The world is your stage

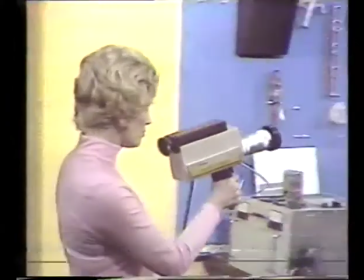(0:02)
Videotape has put the means for audiovisual communication into everyone's possession. All you need is a performer and a recorder.
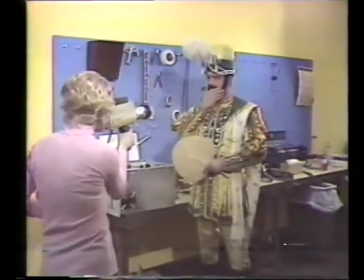(0:09)
Oh yes, and some place to shoot. The camera eye dutifully records all that lies within its field.
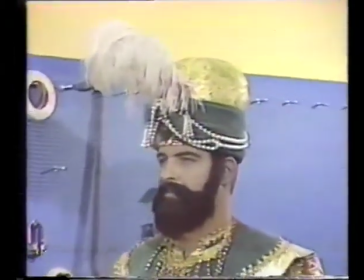(0:17)
Everything in the picture makes up the total message.
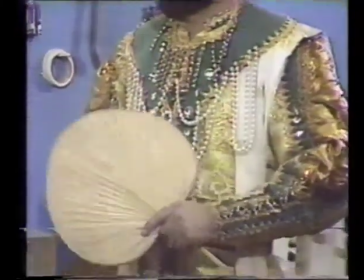(0:20)
It can either enhance and complement the message and maintain an illusion, or it can be out of place, clash, distract,
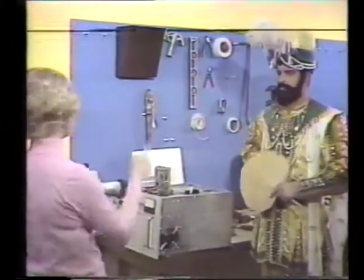(0:28)
destroy the illusion, or alter the meaning.
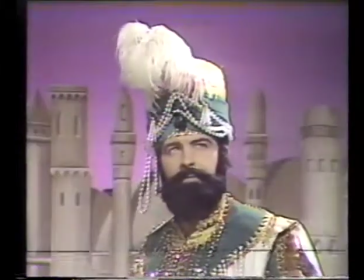(0:33)
The videotape producer must control everything that is to appear in the picture.
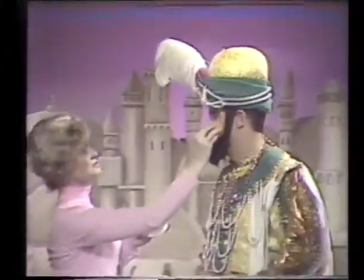(0:38)
This means not only the talent, his makeup and his costume, but also the background, the setting, and the props which are used.
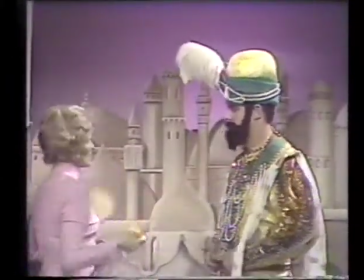(0:45)
The magic of videotape has to be preceded by a lot of planning,
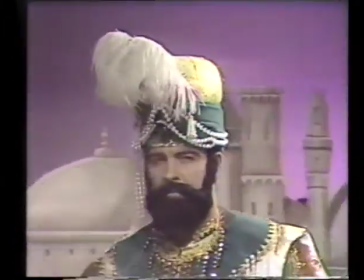(0:49)
a lot of legwork, a lot of preparation, for which there is no easy substitute.
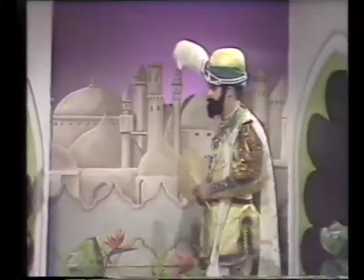(0:56)
Anything can be in your picture. Anything you can imagine can be created for the camera's eye.
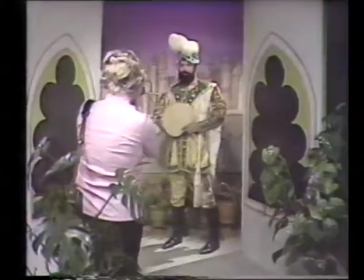(1:02)
The world's your stage, if you can get it ready by 9 a.m. tomorrow.
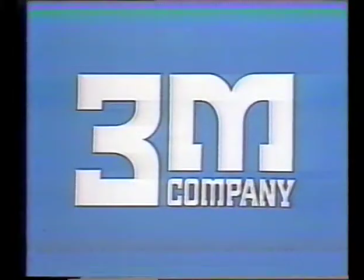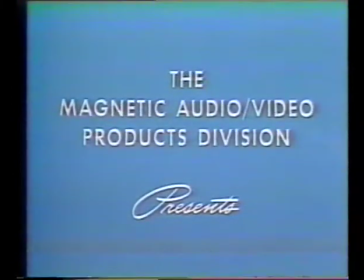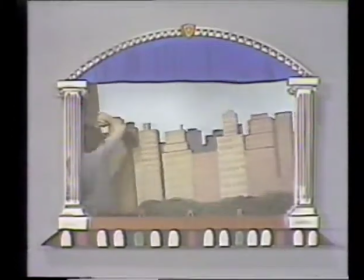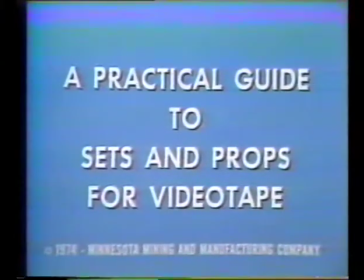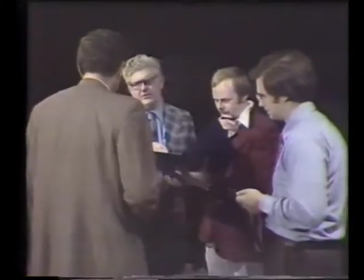(1:38) Let's shoot at Charlie's Restaurant. I think we should build a set. Look, why don't we just move some pictures around or something?
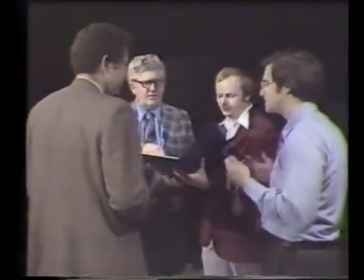(1:44) Listen, some seamless paper, a few spotlights. Let's shoot at Charlie's Restaurant.
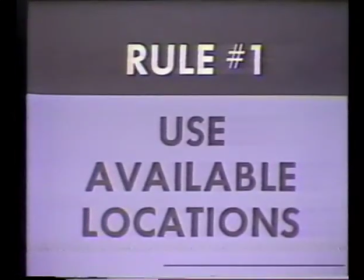(1:50)
Rule number one, use available locations. If you need an office background, use a real office.
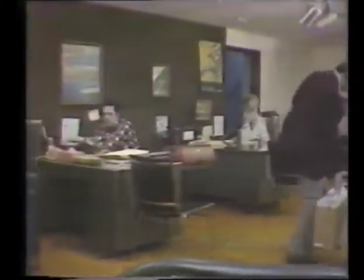(1:58)
With today's VTR equipment, it's easy to go on location with our suitcase studio.
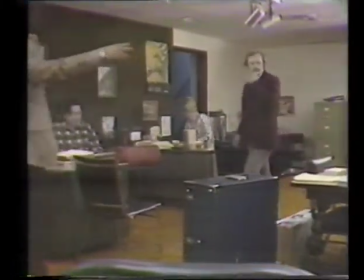(2:04)
However, for professional results, we have to watch out for things that may work against us.
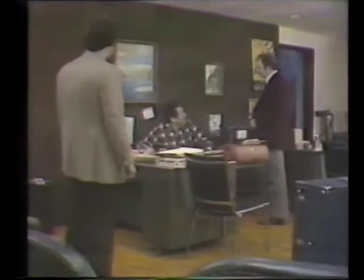(2:10)
Let's say we want to explain a simple office procedure. It's all right here, but let's scout our location.
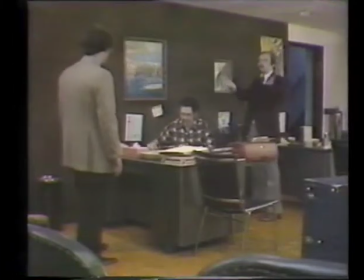(2:20)
This desk is in front of all these other desks where other people will be working during the day, typing, phones, and a lot of background movement.
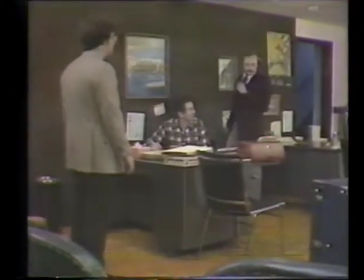(2:29)
With our portable lighting equipment, we would have a hard time lighting the background area.
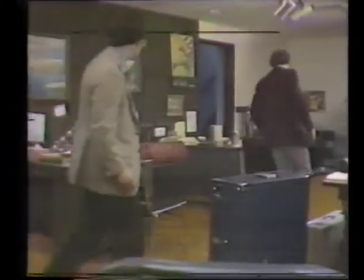(2:35)
So for all these reasons, we may decide to move our action back to a desk that's a little secluded.
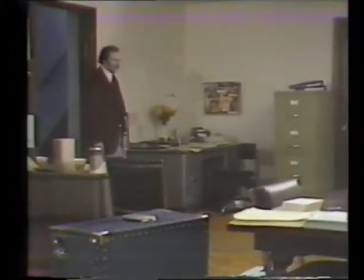(2:41)
This corner area will add dimension to our picture and make it a lot more interesting.
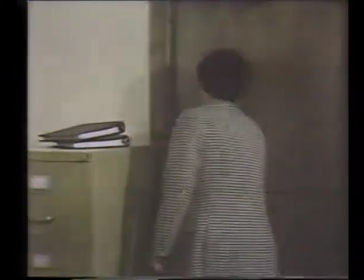(2:47)
windows like this can cause us grief with lighting where we're fighting to balance inside
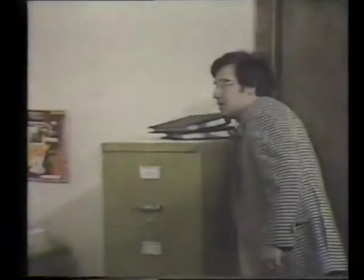(2:52)
light with daylight or at night they act like mirrors so it's best to avoid them
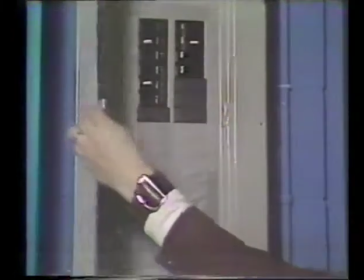(3:00)
let's also look at our power availability to service our lights and equipment we may have to run lines from other areas or even use a portable generator
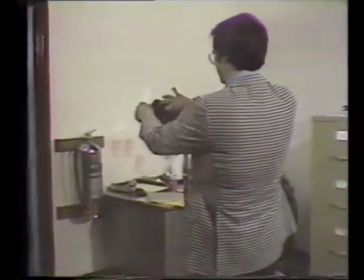(3:11)
when putting up our lights on a location set we have to be cautious Quartz lights are very hot and can easily char ceiling tiles,
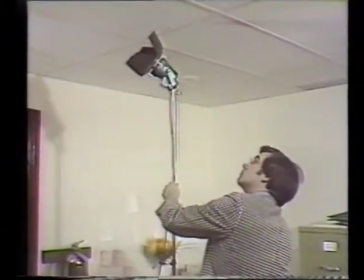(3:20)
set fire to drapes and flammables, as well as setting off sprinkler systems that will bring unplanned excitement.
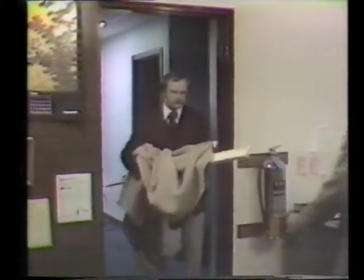(3:29)
If we're recording sound on our location set,
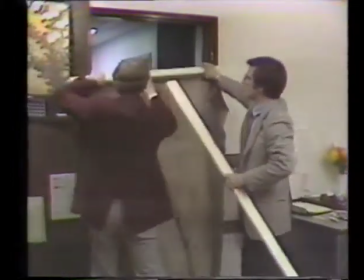(3:31)
we may have to cushion our set to take out the sound bounce from a hard room or to soften outside sounds, street noises, walking noises.
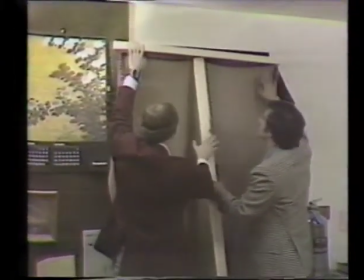(3:40)
Stand on the location for five minutes and listen.